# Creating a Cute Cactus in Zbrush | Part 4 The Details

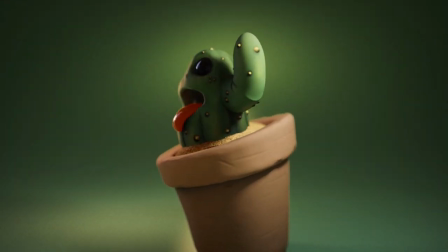Hey you, welcome back. My name is Al, and this is part 4 of the cute cactus tutorial.
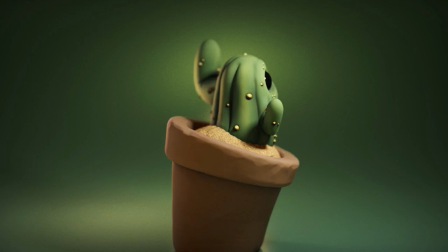So let's dive in.
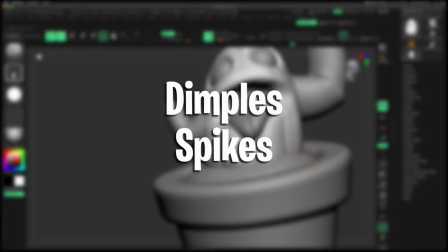So the very first thing that we are going to do, we are going to create little dimples all over this character. And then inside of those dimples, we're going to create little bitty nubs or spikes.
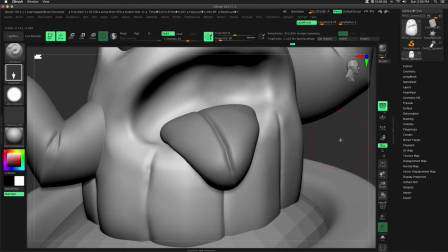As an insert mesh, we can just drag and drop wherever we need them. So on the left-hand side of the screen, you can see that I'm using drag rectangle.
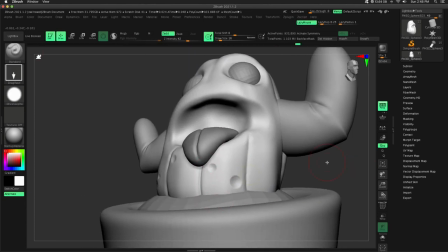And this is the alpha that I have selected. And I picked this one just because it wasn't too hard.
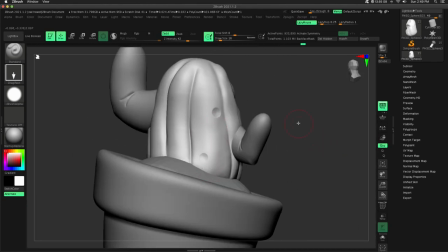It also wasn't too soft. If it's too hard, these dimples would have been a little too distracting in my opinion.
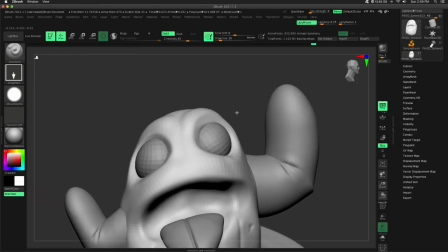And if it were too soft, that would just mean the dimples would have no purpose.
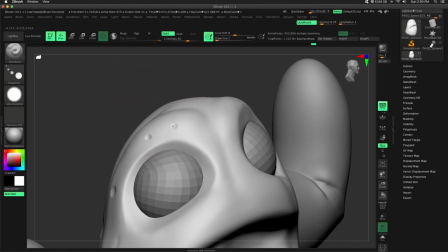They couldn't even be seen. So a combination of drag rectangle as well as drag dot.
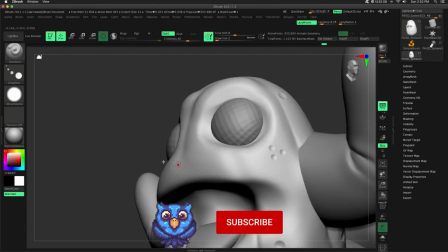So drag dot works by just,
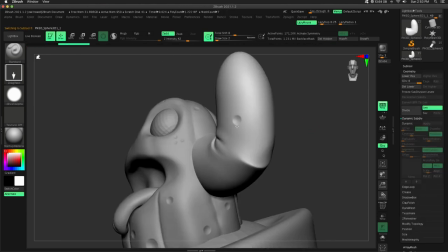pressing and moving it around, moving your stylus around or left clicking and dragging to really nail that position, get it where you want.
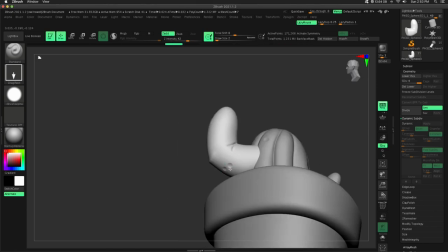So I can do the body.
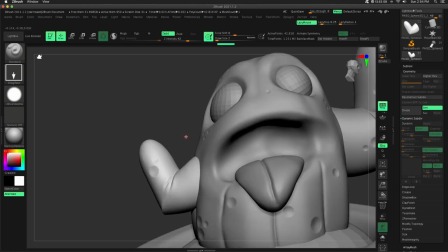I'm trying to work in clumps of twos and threes, really just playing around, see what looks good, zooming out, seeing what looks good at a distance.
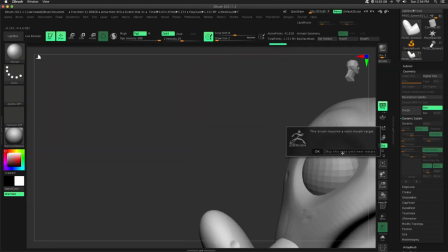So on our previous video in this series, I had projected all my details,
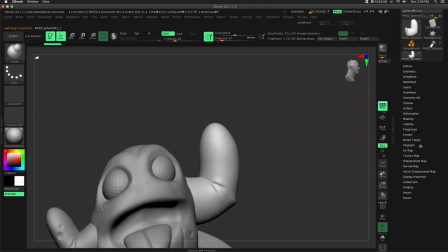or I pointed you to a link to project all the details, and this gave me lots of polygons.
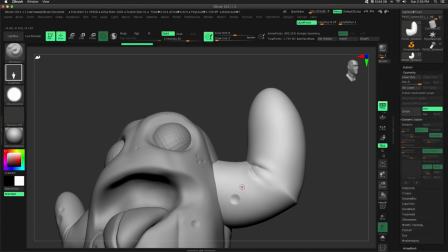I think there's 500,000 polygons just for the body or something like that.
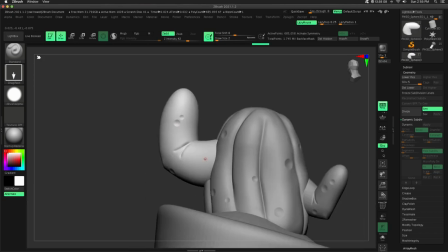So plenty of polygons, maybe million plus, I don't remember.
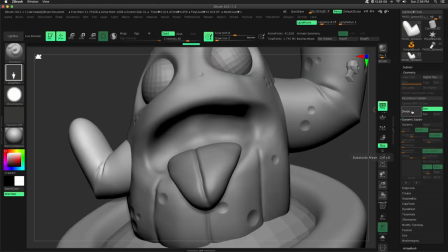But that's going to allow me to get this really nice crisp details on all the dimples.
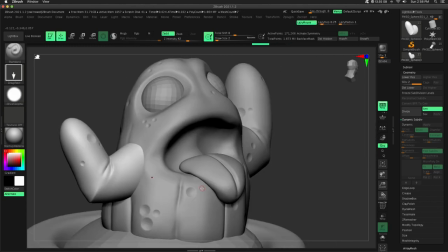So that's all we're doing here. You can see that I didn't really love some of these positions.
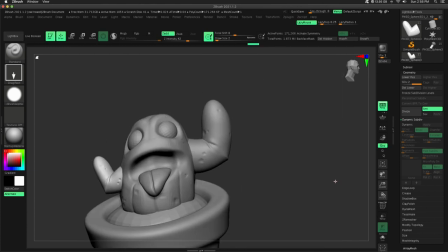So if I didn't like it, I'm just going to undo. Whatever feels right, just go with it. But don't make it too cluttered and don't make it too bare.
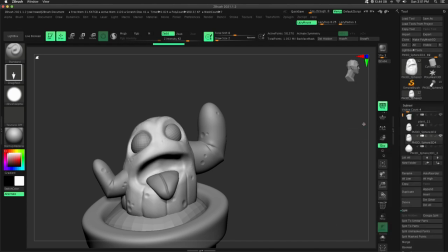You can find a happy medium just with whatever character design you're trying to go with.
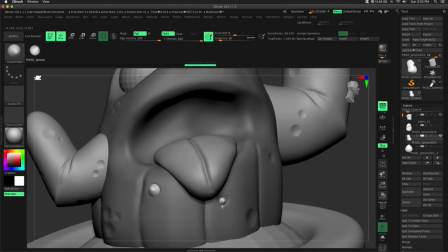Now, I am dropping in my insert mesh brush that I've created.
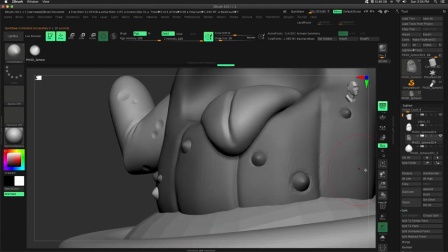Now, you might say, whoa, you haven't covered that. Well, you're right. This is very simple.
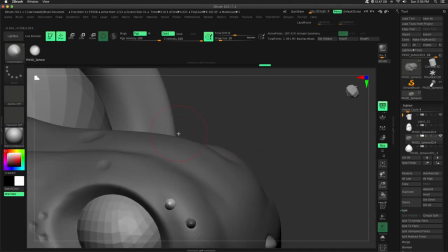This was literally just a sphere, and I used a taper deformer. So I pressed the gear, went to taper, grabbed the yellow triangle at the top, and just kind of tapered it.
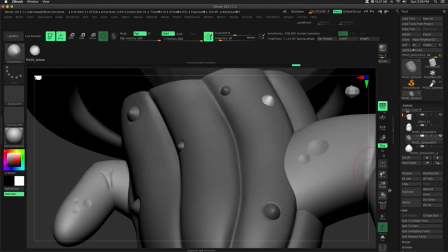You could do the same thing if you used the move topological brush, just stretched out this little nub.
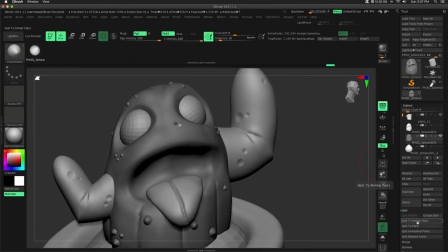That's all it is. In your brush palette, you can go down to create new insert mesh brush, and that's where we're at here.
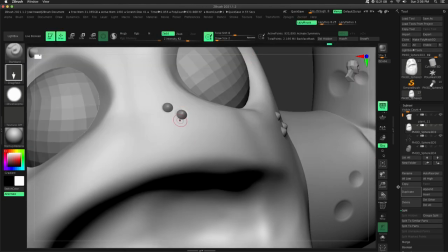So pretty self-explanatory. I can literally just drag roughly in the middle of the dimple, pull out, and I'm pulling out these dimples.
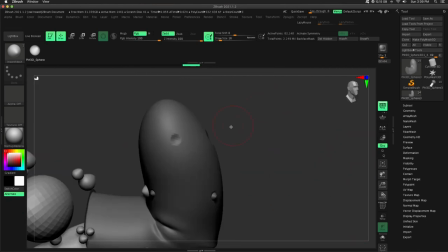So the dimples are my guide, and they tell me exactly where I want to place these little nubs or these spikes.
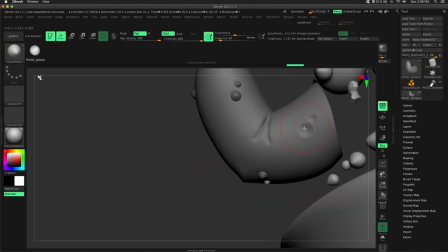One interesting thing about this character was I didn't want the spikes to be too spiky because I felt like that would be a little too aggressive.
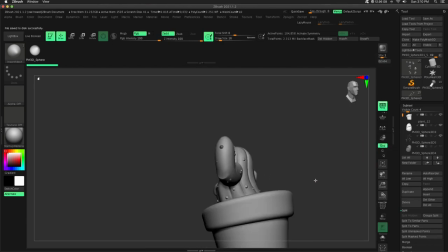Like, he still needs to be cute. He doesn't need to be, super violent or mean.
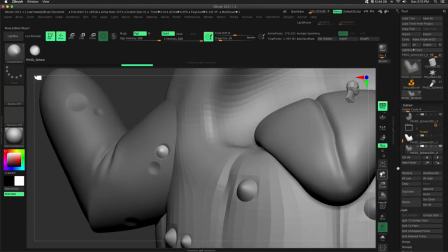So these little nubs, they ended up working out well. One thing, after I use the insert mesh brush, I can press W and I can scooch that nub in,
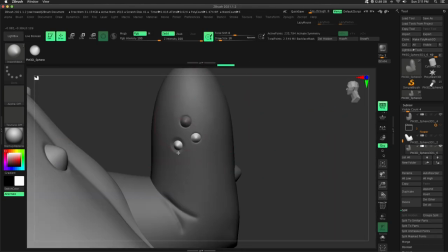out, forward, and backward just to place it a little better if I mess up. I also don't want to make it larger than my dimple.
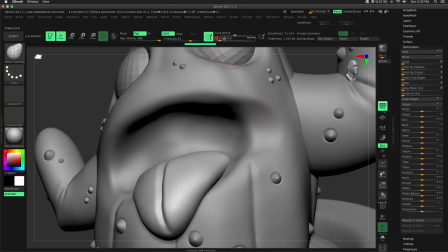That's very important. That way I can actually get some use out of the dimple and it feels like that nub is actually embedded in the surface.
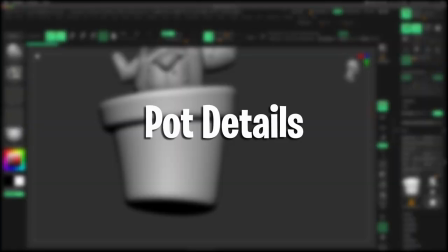Okie dokie, so we are moving on to the pot details. Now, I wanted this pot to really emphasize accentuate the character of the cactus. So the cactus is a little abrasive, little rough. So I wanted the texture of the pot to have that too.
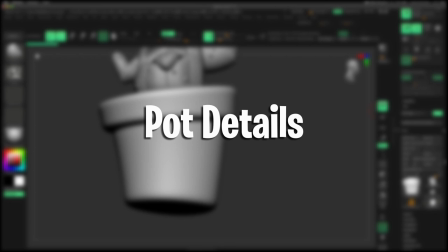Kind of war torn, beaten up a little bit. Not totally broken or shattered, but have scratch marks, have rough texture and feel.
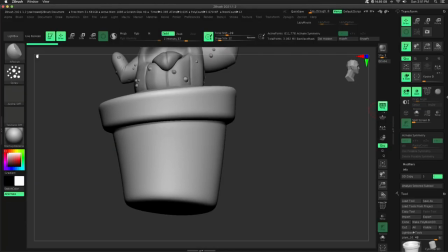Kind of like the personality of our cactus. So the very first thing that I'm going to do is use layers.
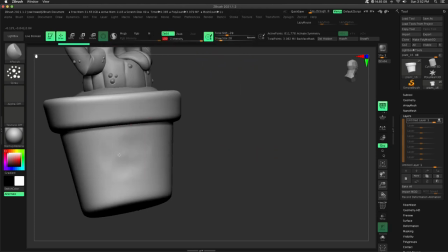So we haven't used layers yet, but layers is super, super helpful, especially if you're exploring ideas,
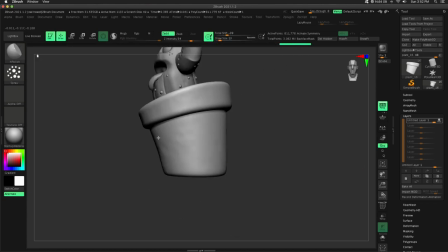and it makes all the sculpting that you do basically non-destructive.